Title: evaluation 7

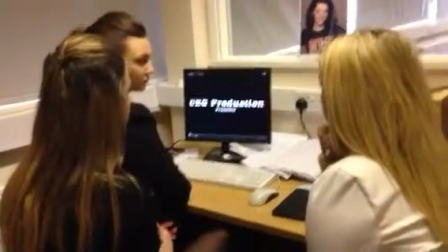0s
other evaluation 7 on our actual final thriller.
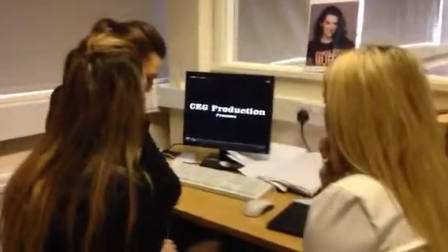4s
In our prelim, we didn't use any credits or a title or anything, and so when we done our actual thriller,
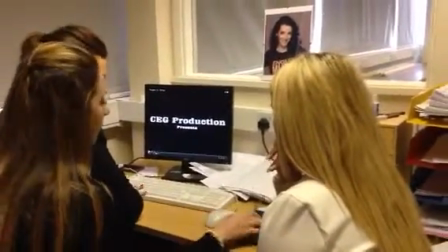11s
we knew that we had to use it, otherwise it'd be unprofessional, because every movie has it to allow the audience to see who's presented it,
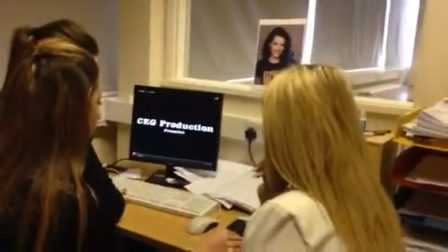19s
who's in it, and what the name of the film is called.
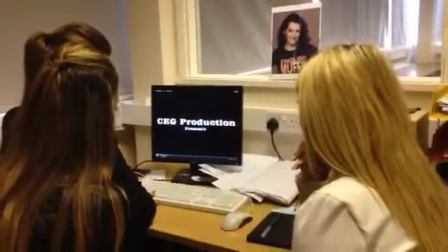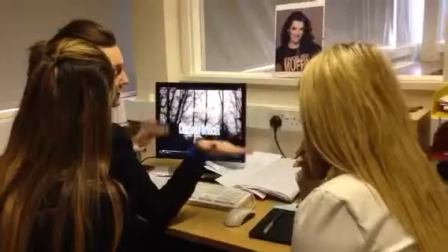28s
At the start of our thriller, we panned from from to right to left, so we showed of
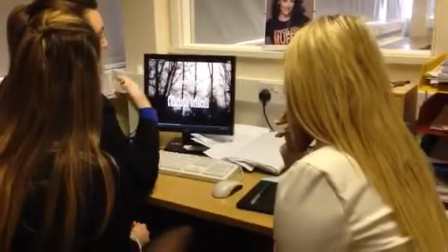36s
uncertainty and that to show that there's something going wrong, where normally we'd read left to right,
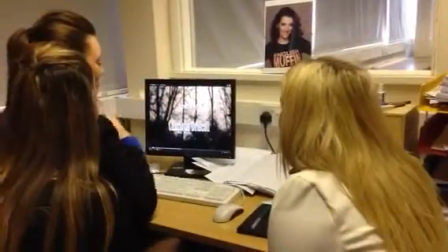43s
so we just know that if something's not going quite right.
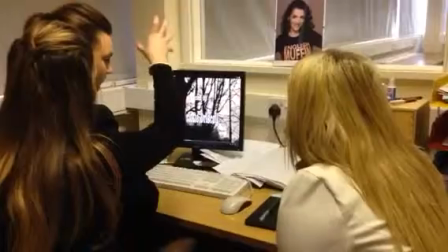50s
And also, when we panned, we kind of like went upwards, and I think this was quite like significant,
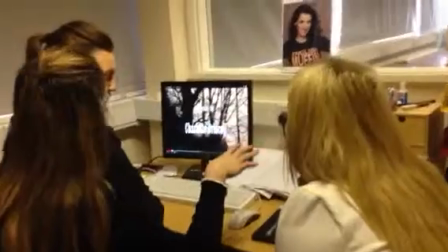56s
as I don't know, it just kind of showed the main character going up towards the villain,
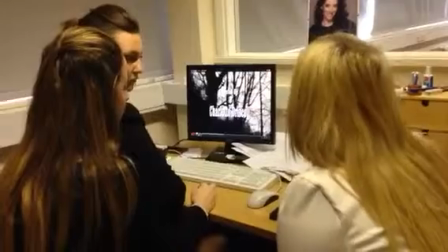61s
who was a lot bigger and stronger. It kind of set the scene. Yeah, showed who was powerful.
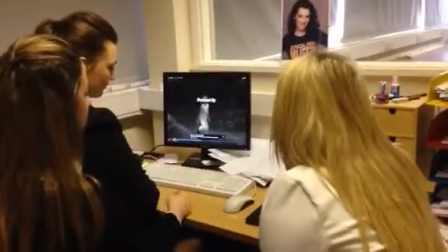68s
Here is a long shot of Elsie running towards the camera, and this is when she's first introduced,
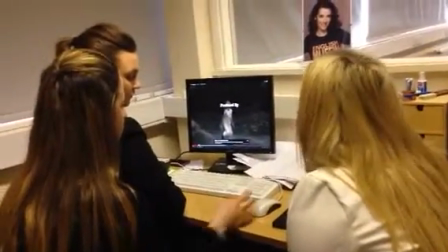76s
and it shows how like childish she is and how innocent she is, and also the fact that she's wearing white as well.
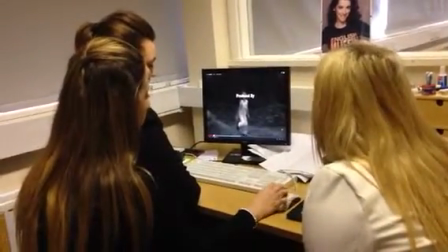83s
Shows purity.
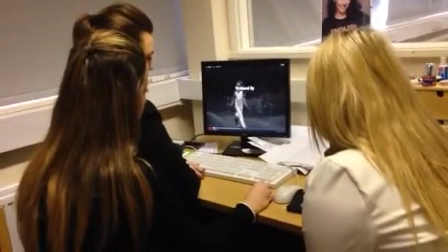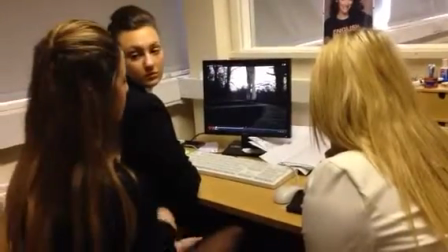90s
In our prelim, we didn't slow anything down or speed anything up, it was all at natural pace, whereas as you can see that shot we've just done,
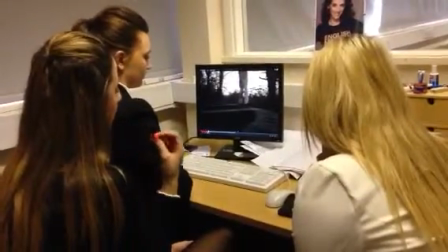96s
it was all slowed down, so her hair like swaying in the wind was highlighted by this.
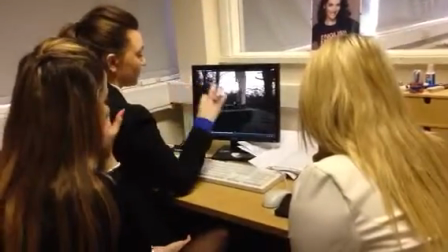102s
This is a close-up shot, if you look now, that we go closer into her feet,
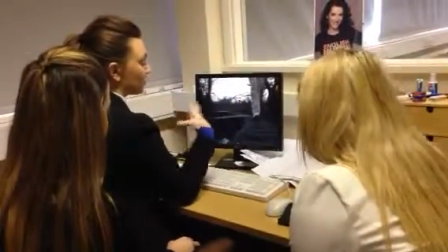107s
just to show that she's coming towards us and how like little she is innocent
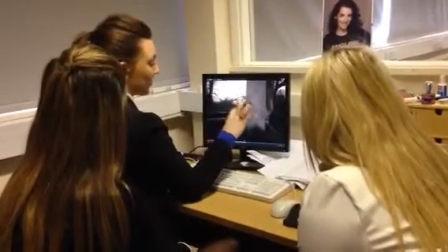112s
of, and then we want to make the shot side thing of her white trousers and how little she was.
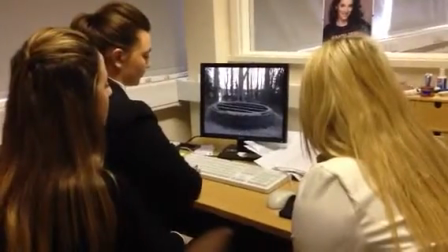122s
This is a long shot of Elsie walking around the well.
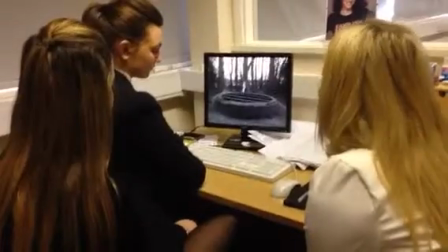125s
Also, it's an establishing shot as well, because it sets the scene and allows the audience to know where she is and wonder why.
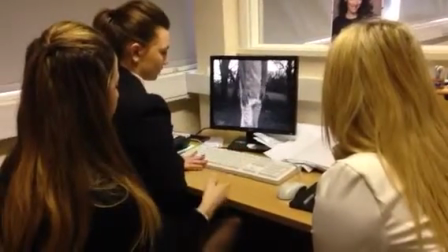131s
And we didn't really use this shot in our prelim, so we thought we had to use it in our thriller to
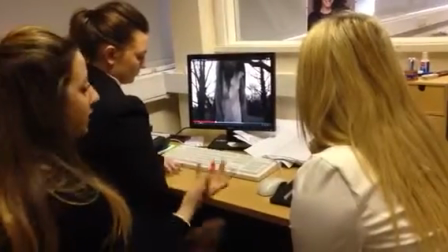139s
just show where she was, sort of thing.
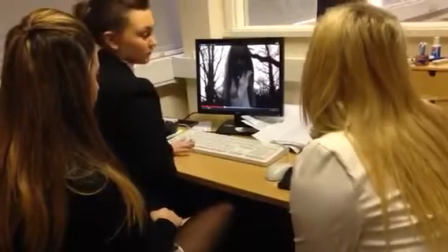141s
Also in this show it shows Elsie, it does come up with her name to let the audience know who the main character is.
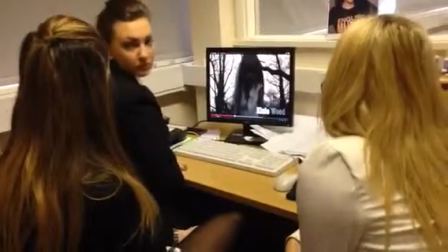149s
And the way she's standing and her hair's blowing shows different,
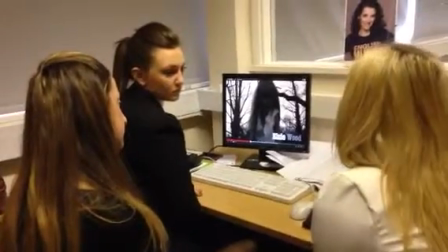153s
how the wind's blowing, how she's cold, and the fact that she doesn't have a coat on shows that her parents are her.
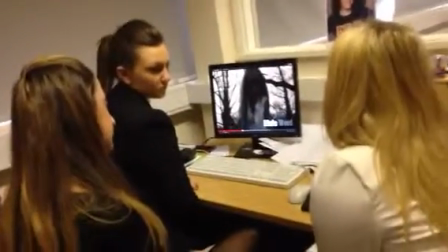159s
She's very naive and vulnerable to think that she'd be in a forest on her own and nothing bad would happen.
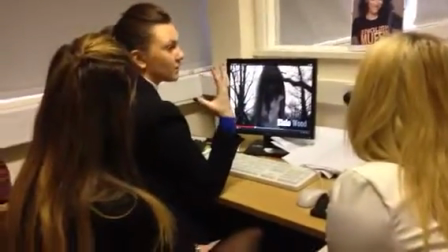164s
Also, she see the wind only blows on the left side of her hair to show that it is thriller-like and scary.
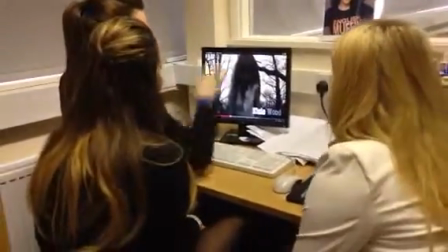171s
It's like evil and wrongdoing on the left, isn't it? Yeah. On the left side, so nothing happens on the right, but all the action's on the left.
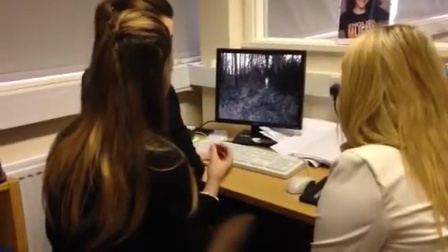181s
And then it freezes as well, and it just like enhances who she is and why she's there.
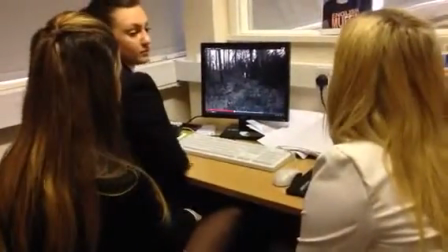185s
The fact that this bit when she's running away from the camera kind of shows that she's running away from her life,
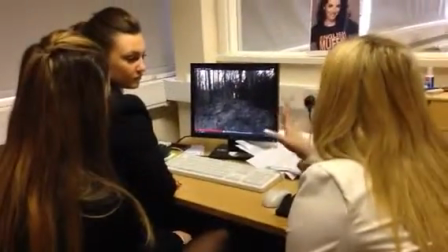192s
and it shows that she's running into trouble,
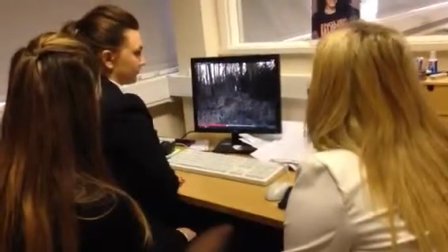195s
and the fact that she's skipping and not running or walking and doesn't look around and is very vulnerable shows that she's very innocent and
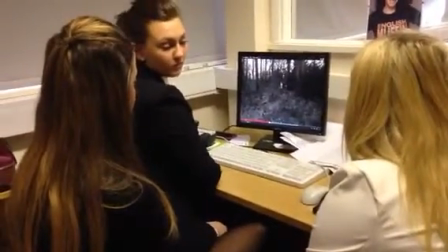203s
how young she is. She doesn't understand what's exactly going to happen to her, because she's just like going with it as if like nothing's wrong.
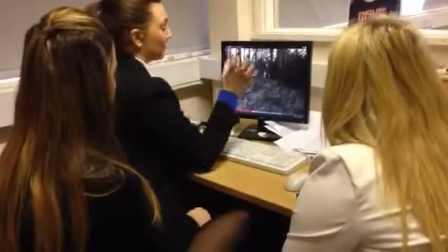210s
And comparing this to our prelim, we've got this right dead centre of our camera,
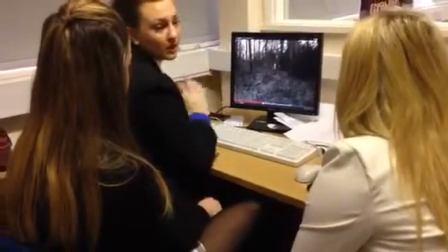215s
so it's not wonky, it's more professional, comparing it to how we first started shooting.
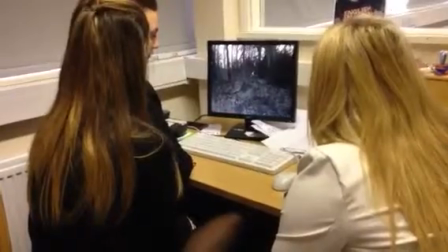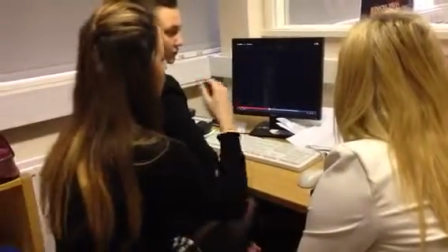228s
This is just another scene where Elsie's like climbing through the fence, and it just shows how she's still childlike and still young and wants to play. And then we've got a transition there, and as you can see in that transition it was a lot quicker, and it like almost jumped, but in a professional way, and they didn't have both scenes, otherwise that wouldn't really be like, in a thriller.
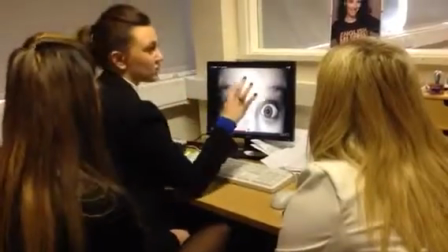253s
Yeah. So, And this is a close-up of her eyes, just to show that there's something not quite right with this little girl,
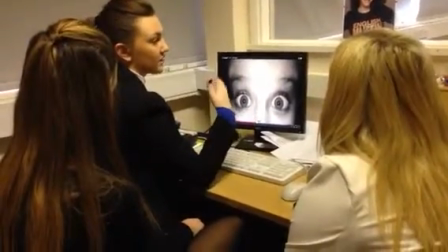261s
that she's not as innocent and sweet as we're trying to portray her in the first bit,
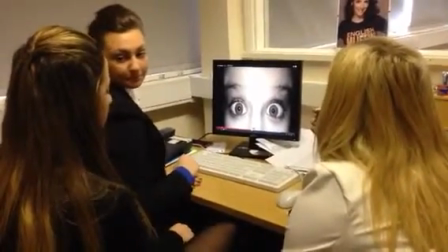266s
that there is something that's not going to go quite right. in our prelim we didn't actually use a dead close-up of someone's face,
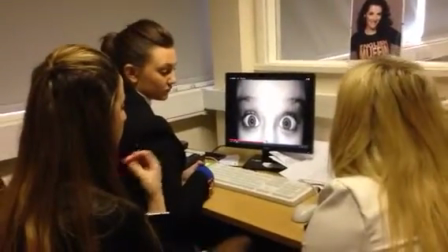273s
and we felt like if you use a close-up it shows who they are as a character more to the audience,
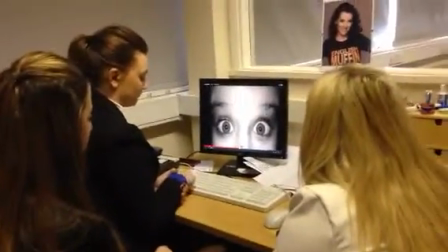279s
it gives a like bigger connection.
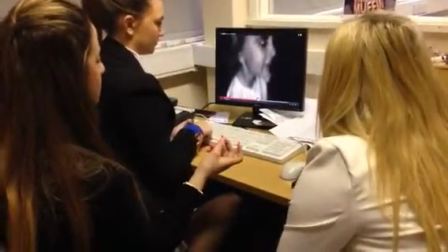284s
And then there her eyes are rolling to the right, which is like different to the left side, so it shows,
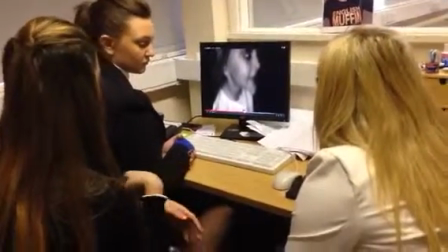292s
well, maybe she's innocent but what's surrounding her is like not innocent, as it goes to the other way.
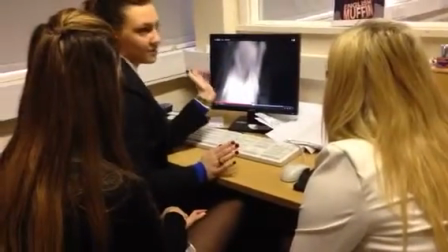299s
Also, she's turning away to her left, so it shows that she may be entering something evil,
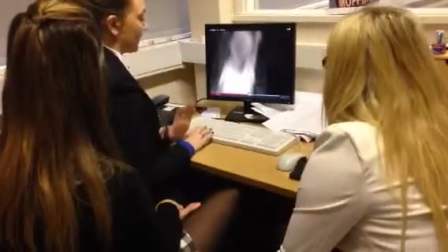307s
like on that pathway that she goes.
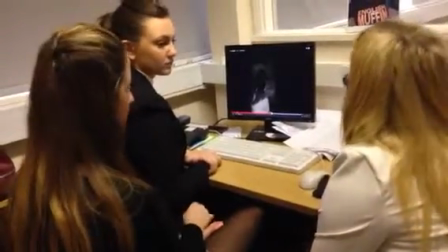311s
The fact that it has dialogue in the background and you can't actually hear her voice kind of makes you feel quite sorry for her,
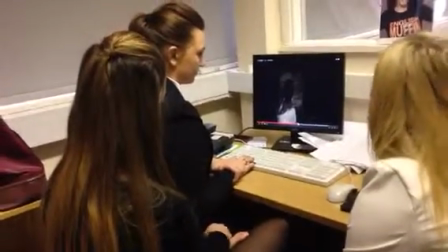318s
realising how young she is, and she actually says at that bit, "Can I go now?" So it's like she doesn't understand why she's there, what's going on.
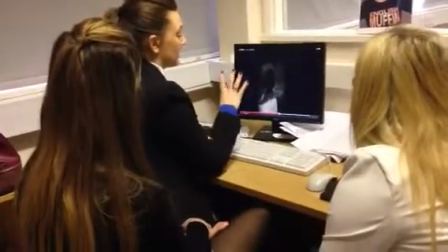325s
Also, where she actually is, the environment that she's in a graveyard, shows that children shouldn't be there.
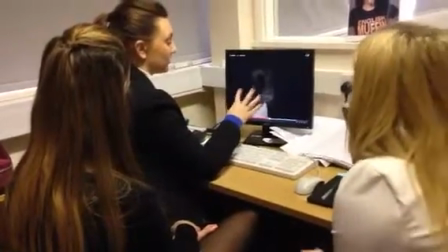332s
There's not a place for children to show that this is not quite right and that she shouldn't be here.
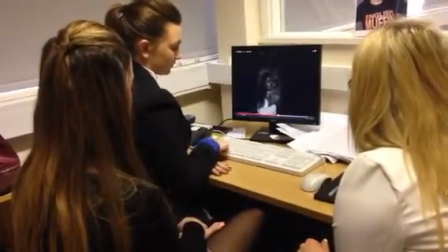338s
It's an over-the-shoulder shot of Elsie playing with the gravestone, and it makes the audience wonder, well, whose gravestone is that?
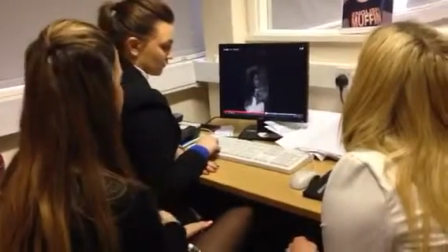344s
And then the way she faces the camera, but she's actually happy, kind of enhances the fact, like, what is she doing?
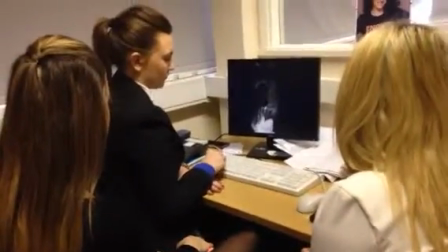353s
The fact that she's looking around also makes you think who she's looking at, as if someone's talking to her.
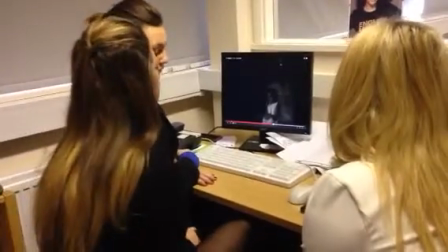360s
And you can see by her body language that she does look a lot more frozen and scared. And the fact that she's curled up shows how vulnerable she is,
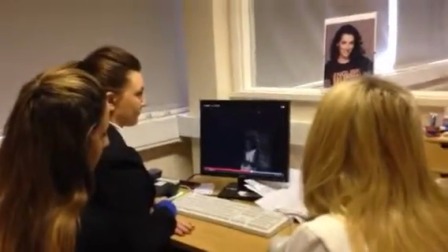368s
and the fact it kind of gives the audience an idea that maybe something is going to happen to her and they don't actually know,
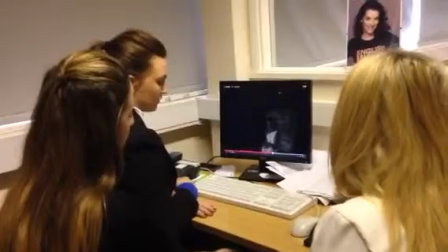375s
and it entices the audience to what's about to happen as the villain comes in the background from the left-hand side as well.
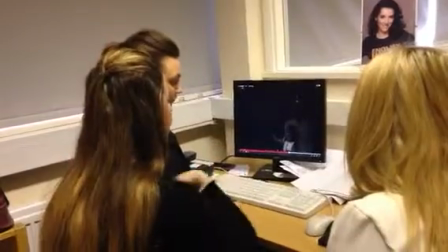387s
Here, as like Ellie just said, he is coming from the left, so she looks to the left, which is also another portrayal of evil.
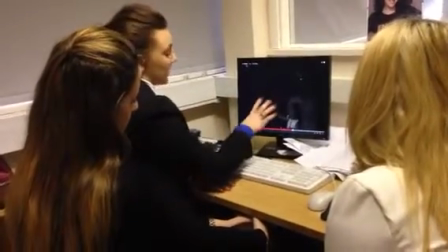393s
And that you can't actually quite see this figure, you can only see the hands, and the teddy bear shows that she is willing to go with someone who wants something.
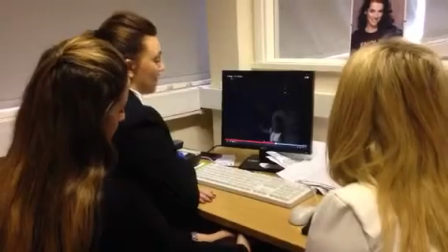402s
She's just given a teddy bear and she's going to go childlike. And it's quite substantial that you can't see the figure, so it could be anyone.
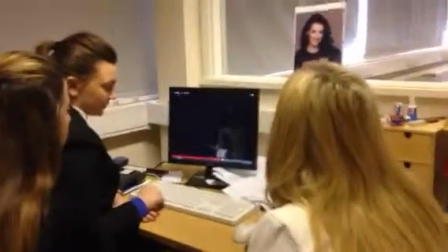409s
And it's unrevealing, it makes the audience want to know who he is, where he's from, what's he doing, like, who he is.
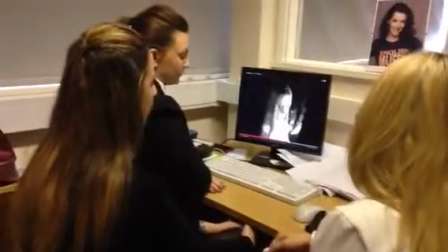418s
This is a close-up shot. It kind of is completely different to Elsie's first emotions.
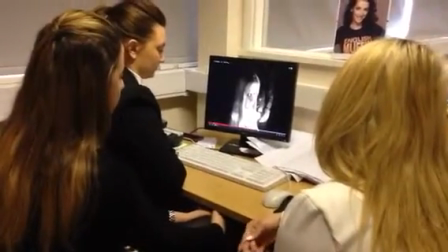426s
Like here, she kind of looks scared and her eyes are really big, like she's like worrying there, isn't she?
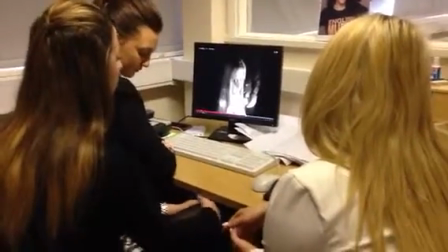432s
And with the figure as well, having that big hand on the glove, it shows that he's an adult.
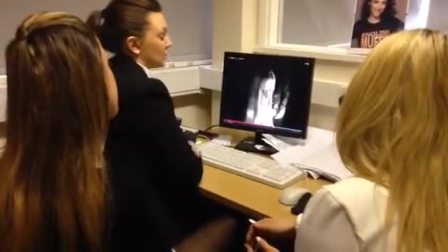439s
And there is some connection there, that she's looking away from the camera, she's not looking at the person she's with,
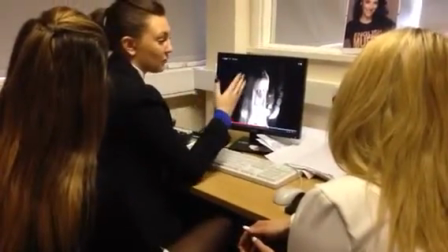445s
so it shows that she may not feel comfortable being held hands with this person.
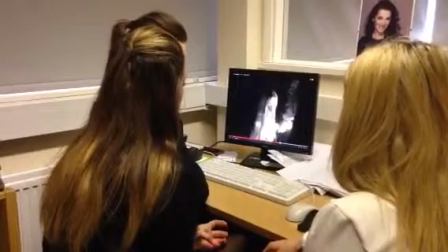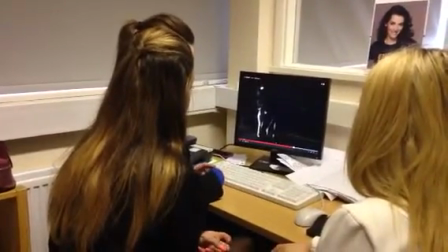457s
This is a mid shot of them walking past the camera and walking away from this car in the background with the light showing.
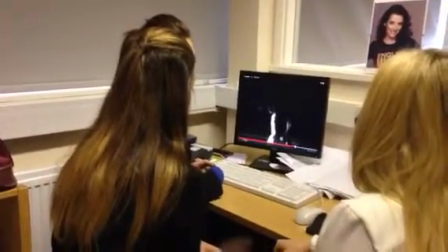465s
Also, she's actually waving at someone and she's looking back and not looking towards the villain, which makes you think,
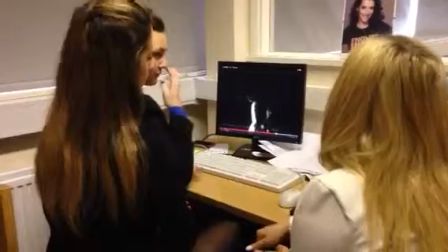472s
who is she looking at, why is she waving, and who is there, and where this headlight has come from,
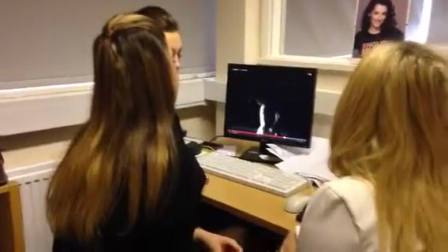478s
and like the fact that she doesn't actually care where she's going, she's just being dragged away and doesn't realise any negativity in it.